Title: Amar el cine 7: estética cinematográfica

Hay otra película que yo intervine en la que hubo un tratamiento del color en el que consistió en eliminar precisamente el color. Se trata de una película que se llama Beltenebros.
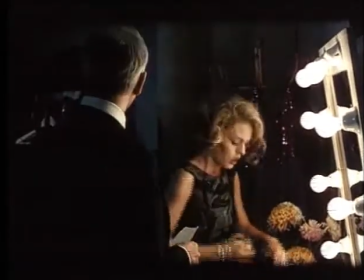[17:14]
Es una película bastante peculiar que actualmente sería muy difícil llegar a ese resultado cromático y de textura.
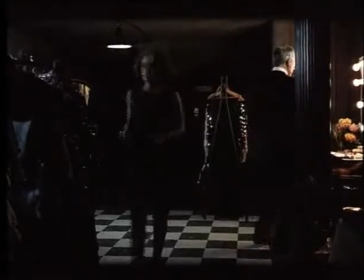[17:21]
¿Por qué razón? Bueno, por los materiales que existían en la época, que en este momento pues no existen, y por lo tanto,
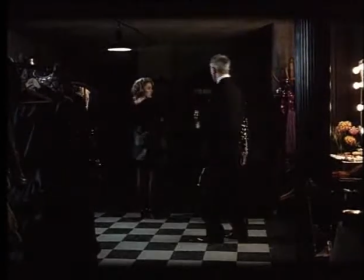[17:26]
si en su momento hubo un trabajo de laboratorio que permitió reducir el croma, en este momento es más complejo, ¿no? Pero ahí también había una intención de acercarnos al cine de género, al cine policíaco, al cine político, a crear
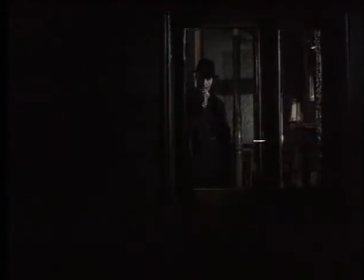[17:43]
un ambiente, un clima de misterio. Entonces, precisamente el color consistía en anular el color.
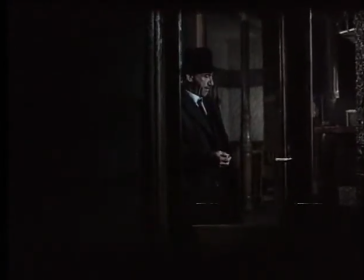[17:51]
Me acuerdo que Pilar Miró y yo hicimos una lista de decorados, de secuencias,
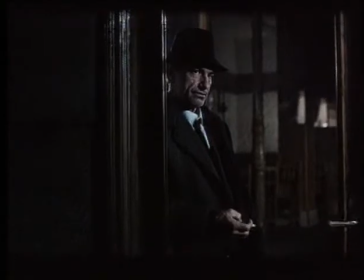[17:58]
calificados del 1 al 10, en el que el 1 era el color y el 9 era la ausencia absoluta de color.
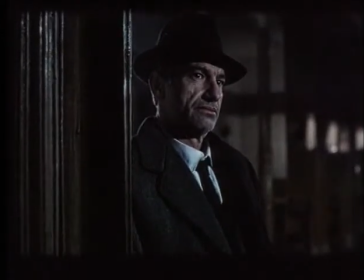[18:03]
Entonces manipulamos el vestuario, manipulamos los decorados y además manipulamos
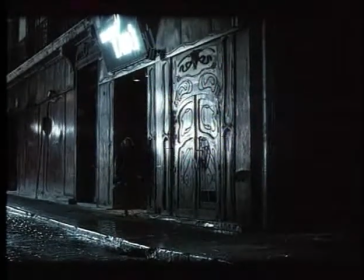[18:11]
la elaboración del negativo, la elaboración del positivo en el laboratorio para eliminar absolutamente el croma.
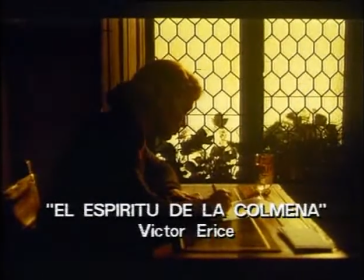[18:17]
La utilización del color en una película puede ser meramente ornamental, pero en muchas ocasiones se convierte en un elemento expresivo destacado.
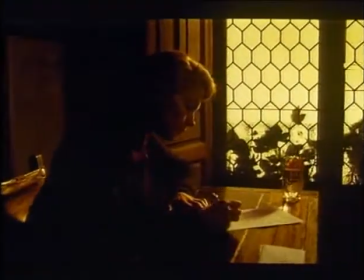[18:26]
Así ocurre con El espíritu de la colmena, que un gran director de fotografía, Luis Cuadrado,
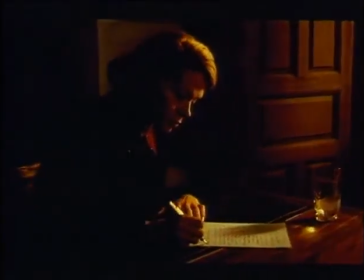[18:31]
consiguió ambientar con esta iluminación color de miel, que refleja perfectamente la idea de la película y contribuye a mantener su clima.
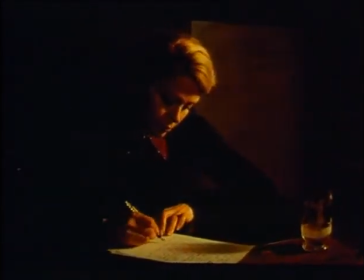[18:38] Tantas cosas destruidas y al mismo tiempo tanta tristeza.
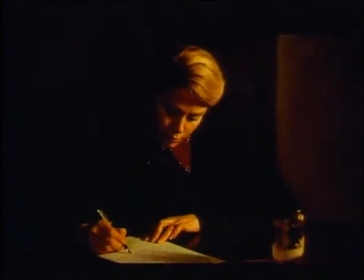[18:42] Algo me dice que quizá con ellas se fue nuestra capacidad para sentir de verdad la vida.
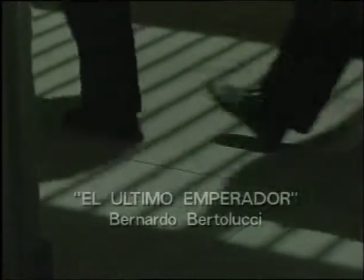[18:49]
El color puede adquirir además un valor simbólico.
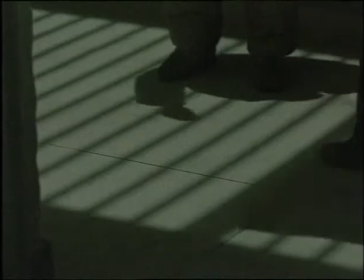[18:53]
Se dice generalmente que el blanco es señal de alegría, el verde de esperanza, el rojo de pasión o el negro de tristeza.
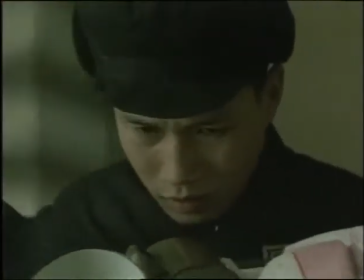[19:00]
En todo caso, el color posee una gran capacidad evocadora. Trae a nuestra mente, casi de forma inconsciente, ideas o sentimientos.
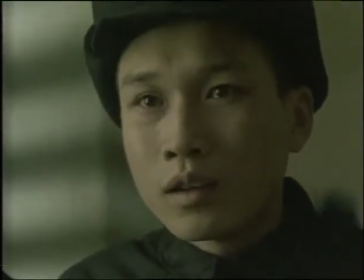[19:09]
En El último emperador, Bernardo Bertolucci y el director de fotografía Vittorio Storaro
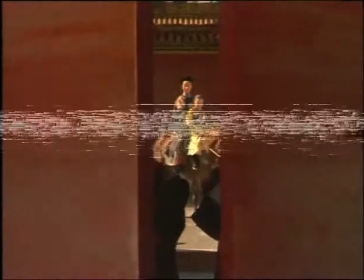[19:14]
adjudicaron un color distinto y significativo a cada una de las etapas de la vida del emperador Puyi.
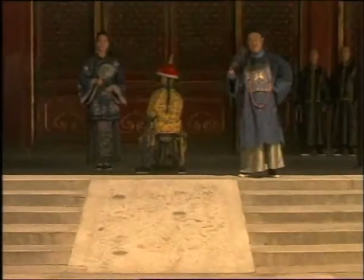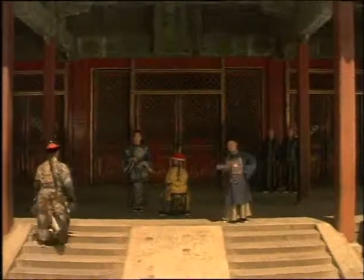El colorido dominante de una película o la utilización de determinados colores para subrayar algunos aspectos de la misma no solo se consigue a través de la iluminación. El decorado y el vestuario juegan un papel muy importante en la creación del ambiente y el clima de una película.
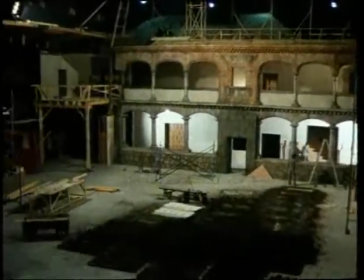[19:47]
Se llaman en general decorados a los lugares donde transcurren las diversas escenas de una película.
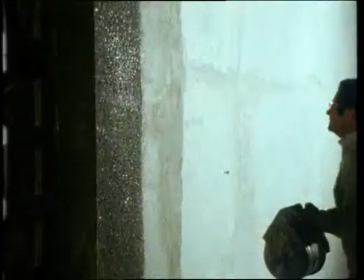[19:53]
Estos decorados pueden ser construidos expresamente para la película, como vemos en estas imágenes, pero también pueden ser naturales, es decir, que ya están hechos.
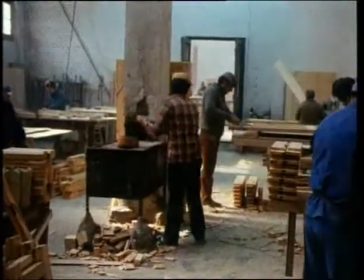[20:02]
Un piso, un parque, un palacio son decorados naturales.
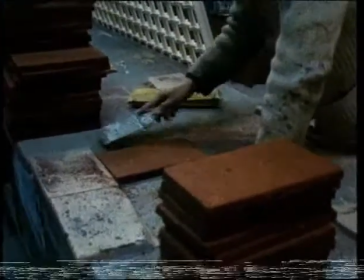[20:05]
Los decorados, por supuesto, están en relación con la acción que se desarrolla en la escena y sirven para situar físicamente a los personajes,
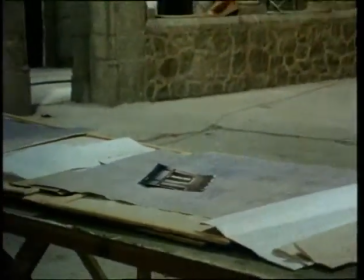[20:14]
pero además pueden ayudar a crear el ambiente dramático requerido por la escena.
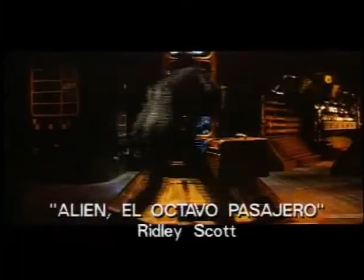[20:20]
Las bodegas oscuras y llenas de cables y los conductos de aire reflejaban
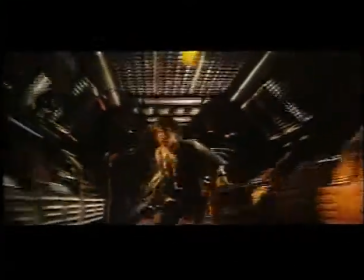[20:25]
perfectamente el ambiente opresivo y agobiante que necesitaba una película como Alien.
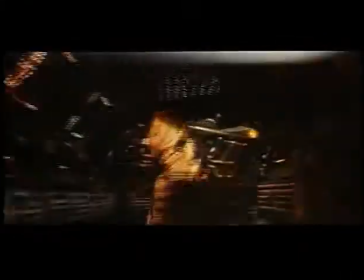[20:32] ¡Ah!
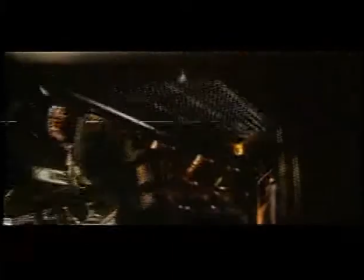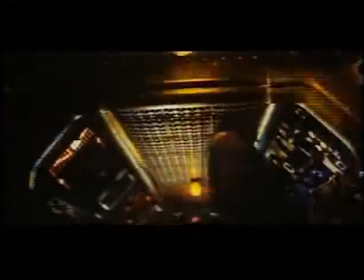Actualmente, la mayor parte de las películas situadas en época moderna se ruedan en decorados naturales, pero no por ello hace menos importante la tarea del decorador, sino que en ocasiones la hace más difícil todavía. Pero esto mejor que nos lo cuente un profesional.